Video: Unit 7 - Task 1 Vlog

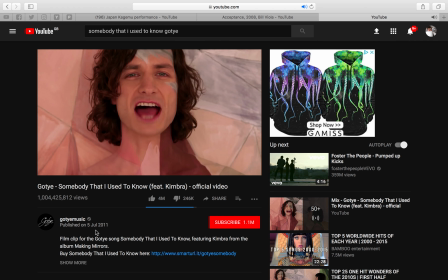It doesn't take much for you to lose people nowadays, and everyone's always so distracted by other things,
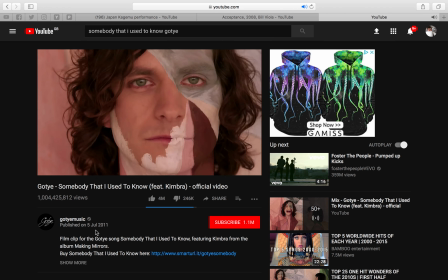such as social media and such as just things in their life.
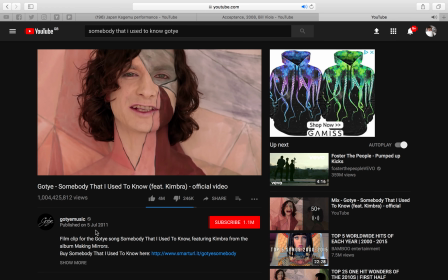Like for example, see, it's just painted and he's almost gone.
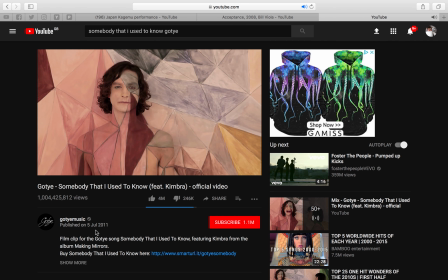And I think this scene here coming up now is definitely the most powerful part, when
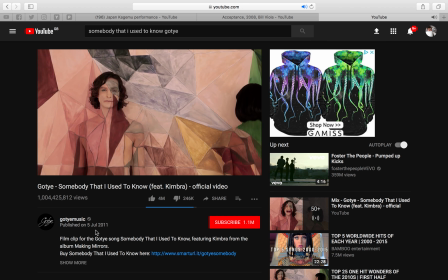the female vocals kick in.
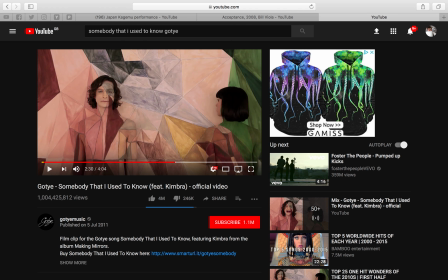I mean, that shot there is so easy to fade into the background almost, just through a little bit of paint. The paint, obviously, again, is a recurring theme from the cut
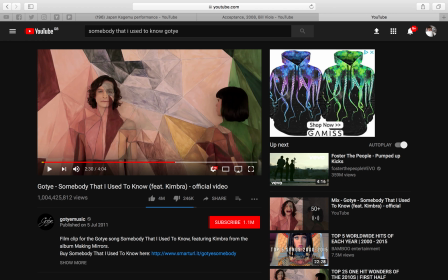copy, lights, music video I just saw. So I think the paint is a good way to show. I don't know whether you'd call it like a cover up, or I mean, it's clear that it's not skin color. It's not natural, I suppose.
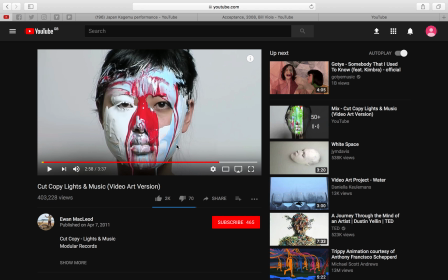A bit like makeup. That's what I was also going to say actually about this one. Now I remember, it's almost like I mean, obviously not as someone who uses makeup themselves, but almost like the amount of makeup sometimes
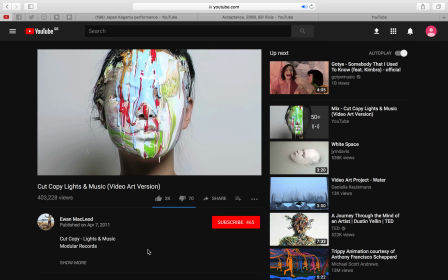you see young girls and people apply, because it's how supermodels and whoever are portrayed now, and how that's the way to look. So I think that could have that could be something to do with this as well. So yeah.
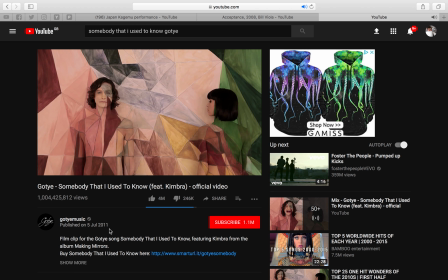So yeah, back to this one. I'm not sure actually I've got much more to say. Yeah, relationships fade into the background, pain. Yeah, so I think with definitely this one, the acceptance
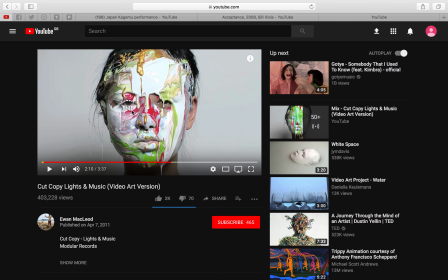one, and then the copy like some music one. I think all three of these are helping me piece together an idea or something to do with mental health and depression in my head. Definitely this one, I think for sure, because obviously if you've got depression, well,
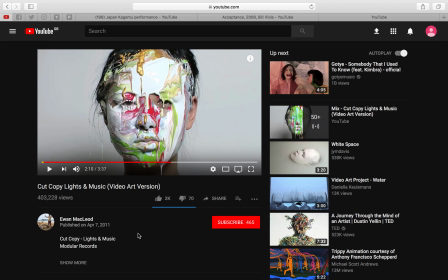speaking from personal experience, you don't necessarily show it all the time to everyone. It's very something inside, until someone knows you well enough, they'd figure that out. So, for example, the paint going away from the person's face or them rubbing it off, they're letting themselves to be seen to the real person.
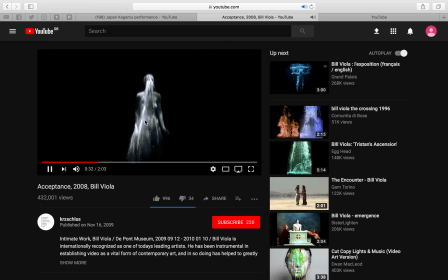The acceptance thing is definitely something. I think the struggle aspect of it, and coming through the other side, as I hope I am eventually, is definitely something which I could use. And the distressed body language is something in my head I'd already had an idea about,
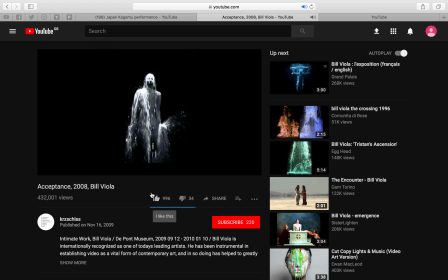but seeing it like this in something someone's already produced makes you think it could definitely work, and is definitely very powerful to watch, and you connect with it in a human sense.
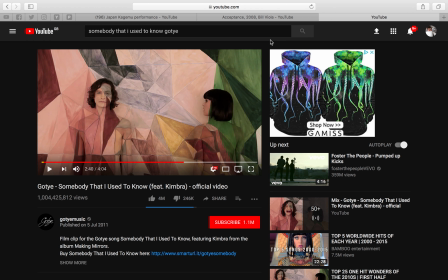This one I like, and if my pad works, I like this. I like how it looks. Obviously, it's a music video, so it's a bit different, I suppose. But yeah, definitely the paint on the skin again, and how it fades away, and it's hidden,
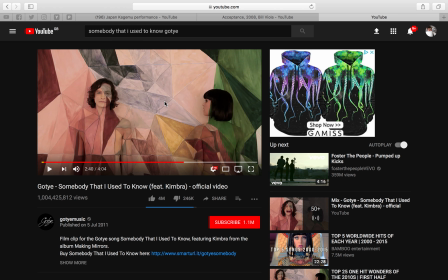aspects like that, stuff to do with mental health and depression. I think that would work. Yeah. So yeah, it's my task one.